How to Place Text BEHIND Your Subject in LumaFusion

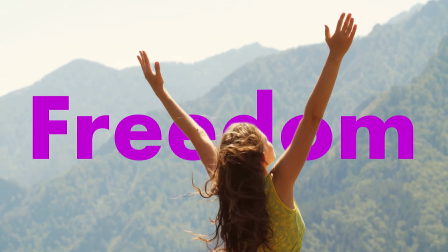Don't just add text to your video, stage it. Here's how to place your titles behind your subject and let your visuals do all the talking.
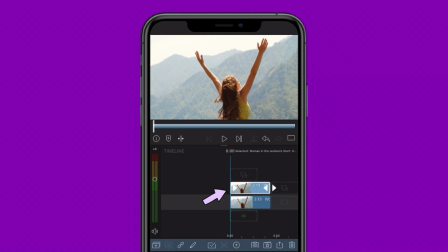Duplicate your clip on the LumaFusion timeline, making sure it's directly stacked above the original and perfectly aligned.
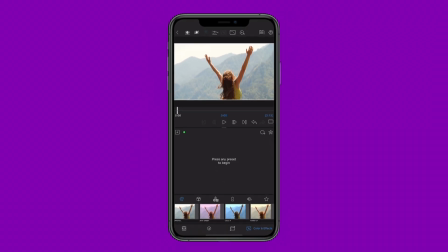Next, open that layered clip in the Color and Effects Editor where you'll add the Person key effect.
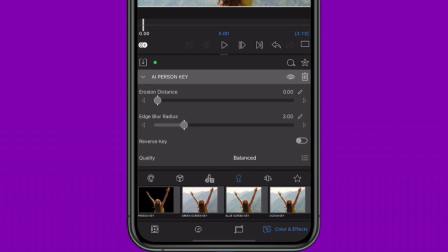This will cut out your subject from the background. Now, back on the timeline, add a title between the two clips.
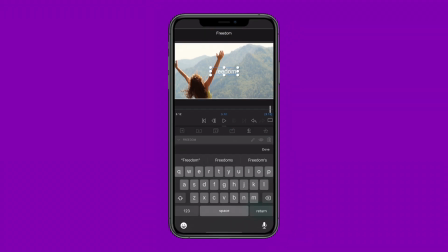Double tap and in the Title Editor, design this text to pop using a bold, clean font and color palette that will stand out behind your subject. Go wild and add keyframed motion to animate your title in the Frame and Fit Editor,
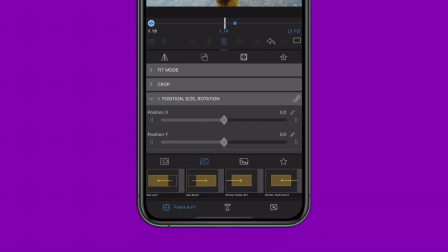manually adding motion yourself or using the handy motion presets for instant visual flair.
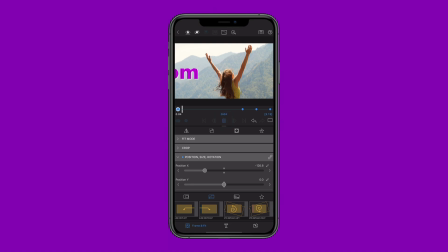The result, your titles feel like they live inside the shot, seamless, stylish and ready to impress.